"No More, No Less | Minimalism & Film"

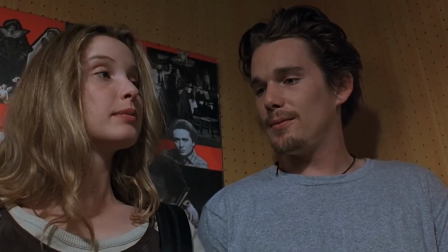I guess we can start off from a common space with the adage, less is more.
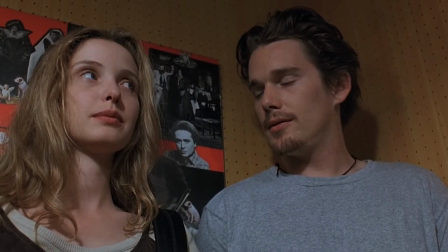In the context of film, you could come at that from so many different angles.
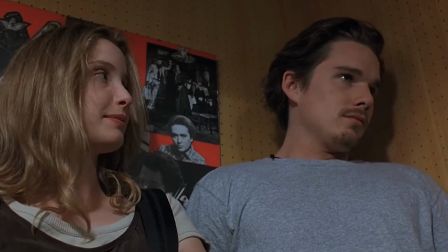Less dialogue, less shifts in setting, less characters, shorter runtime, etc.
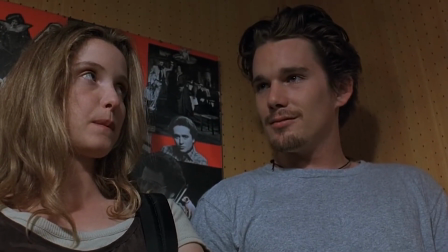It's a bit of an oversimplification, no? The assumption that a story gets better the more you cut it down.
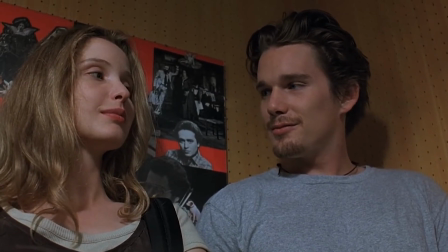Obviously, that should be defined on a case-to-case basis. But what if we did take that statement as gospel?
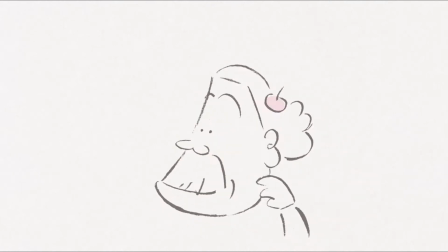Approaching every single aspect of the film process with as little of everything as possible? Well, first, we need to clarify that less doesn't necessarily mean less.
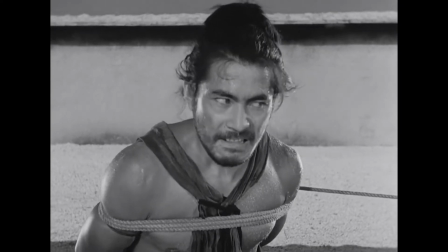For example, when we boil a character down to their function, like in Rashomon,
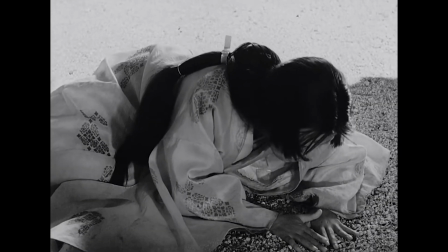built as a more folk tale told from 4 different perspectives, all opposing one another.
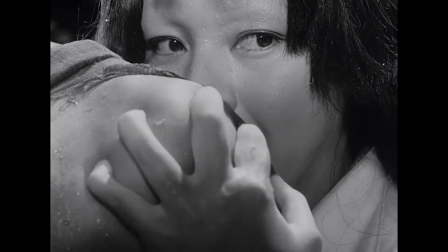The beauty of the narrative is in the contradiction, each character weaving a story that justifies their own emotions,
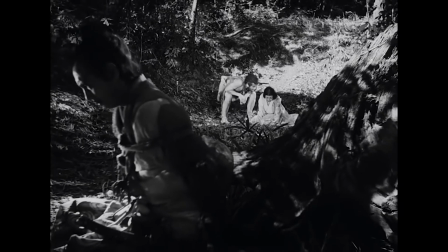their own motives, the truth becoming more abstract as the film goes on.
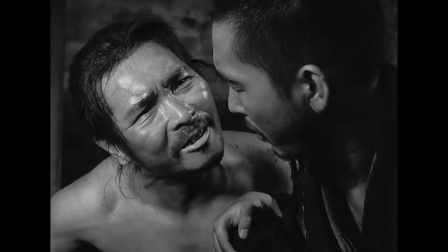A more traditional approach to narrative would have us quadruple the characters on screen,
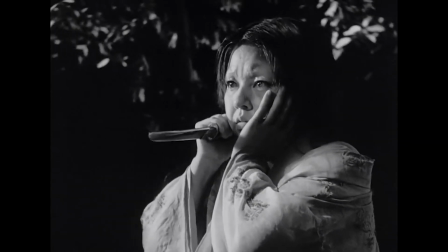each trait represented by individuals, but Kurosawa chooses to layer these stories instead.
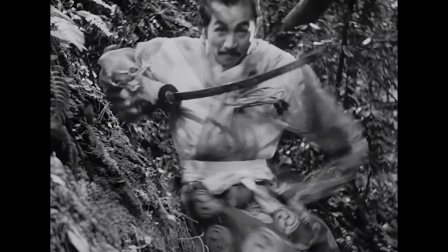First presenting the robber, Tajomaru, as a master swordsman, killing the husband of the woman he assaulted in fair combat to win her hand.
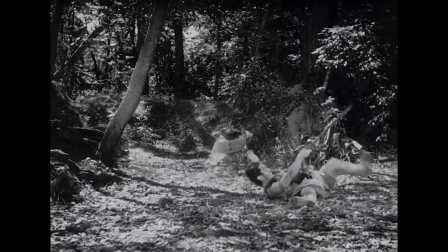By the 4th version of the story, the robber is a coward, winning the fight by luck, the wife disgusted by him, running at the first chance she gets.
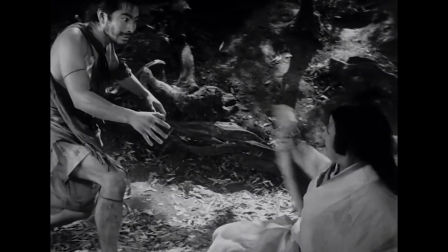You see, Kurosawa doesn't limit the story, but concentrates it,
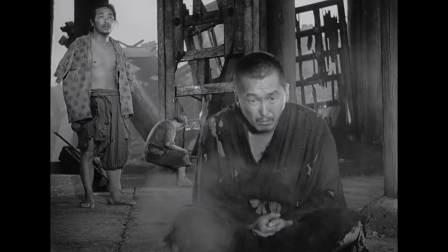giving the characters depth through conflicting forces and ideas. Each character a combination of 4 others.
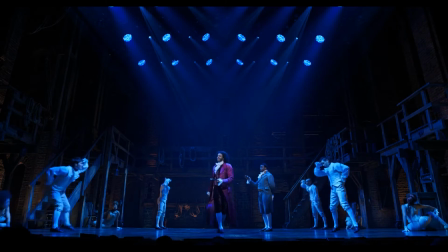My mind goes to theater, actors portraying multiple characters in the same play,
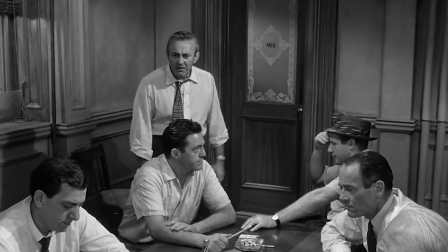or spatial minimalism, a story being told from one setting, one stage, if you will.
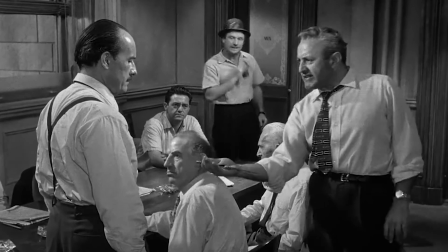Classic examples like 12 Angry Men, imposing variety on the multitude of characters and not the shots.
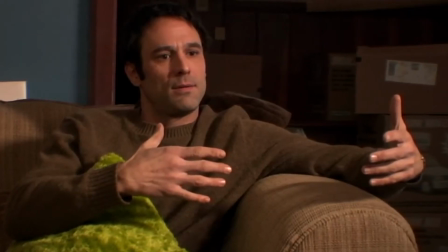One of my favorite scripts ever written, Man from Earth, John Oldman,
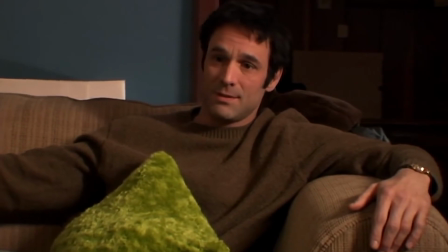14,000 years old, describing his life through the millenniums, through wars and empires and religions, all from the comfort of a tiny cabin.
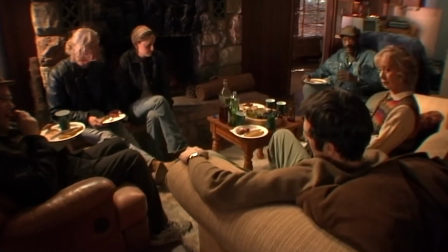The entire narrative driven by dialogue, relying on the audience's imagination to create a sense of diversity.
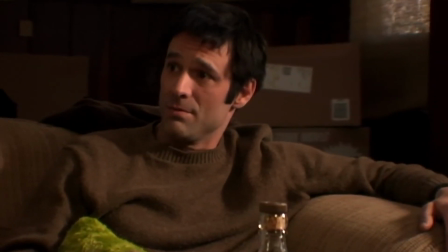Like stories around a campfire, approaching the work with a sense of economy.
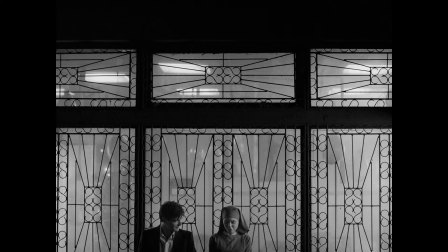You could take it a step further and approach the very DNA of a script with a minimalist point of view.
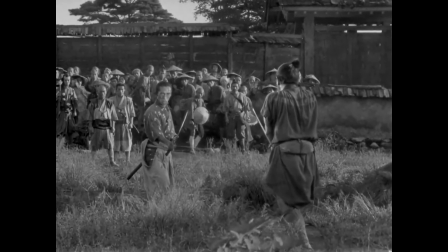Robert McKee points out 4 different examples of plot.
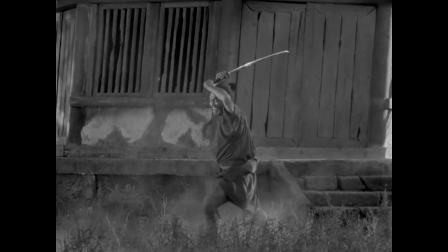Arc plot, the most traditional, spanning back to the very first storytellers, basically the 3-act structure.
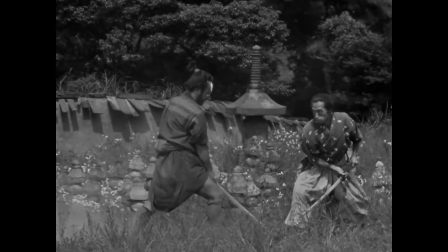Introduction, climax, resolution, to anti-plot,
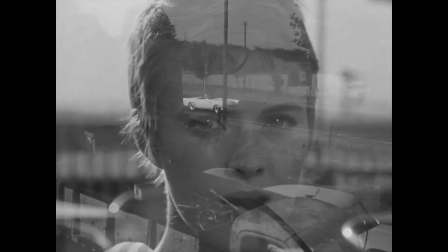recently popularized by Godard in the French New Wave, built to contradict arc plot in every possible way.
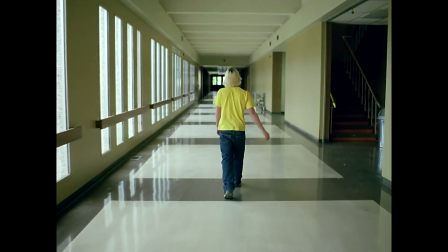To our focus today, mini-plot, a concentration of arc plot.
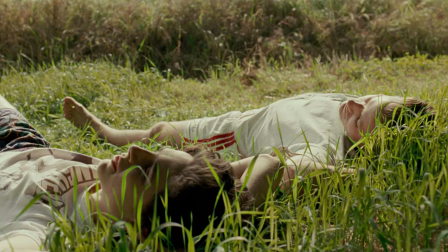Gus Van Sant's Elephant, recently Luca Guadagnino's Call Me By Your Name,
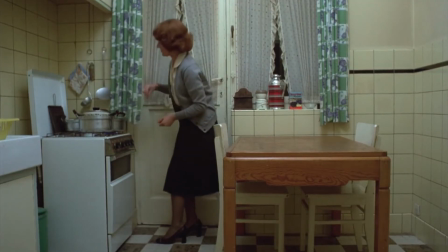and the masterful Jeanne Dielman by Chantal Akerman.
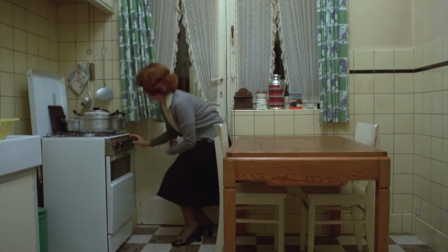He also mentions non-plot, but for now let's focus on Jeanne.
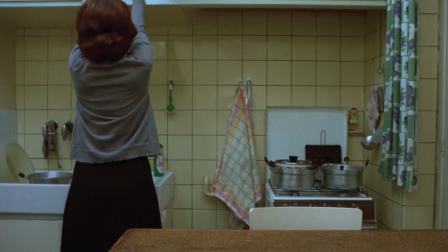First though, context. I'm no expert on sculpture and physical art, so I apologize if I oversimplify.
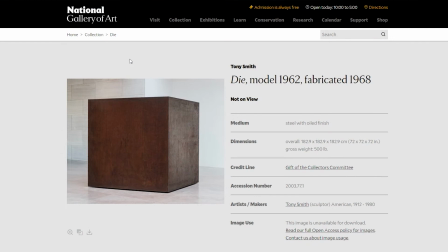In 1968, Tony Smith fabricated dye,
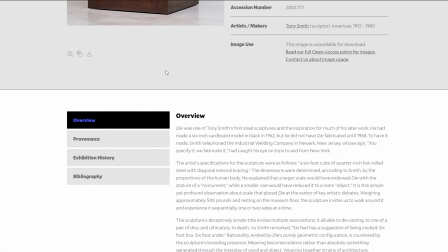a 72 by 72 by 72 inch steel cube.
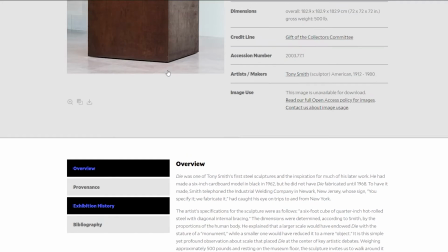Story goes that he phoned into a welding company and specified the diameters
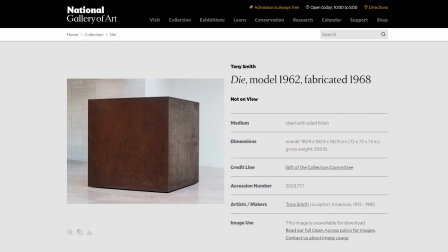of the cube and told them when it was complete to send it directly to the gallery.
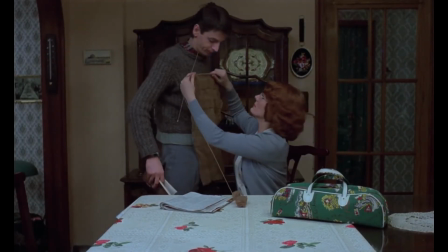Tony himself had no contact with the art piece.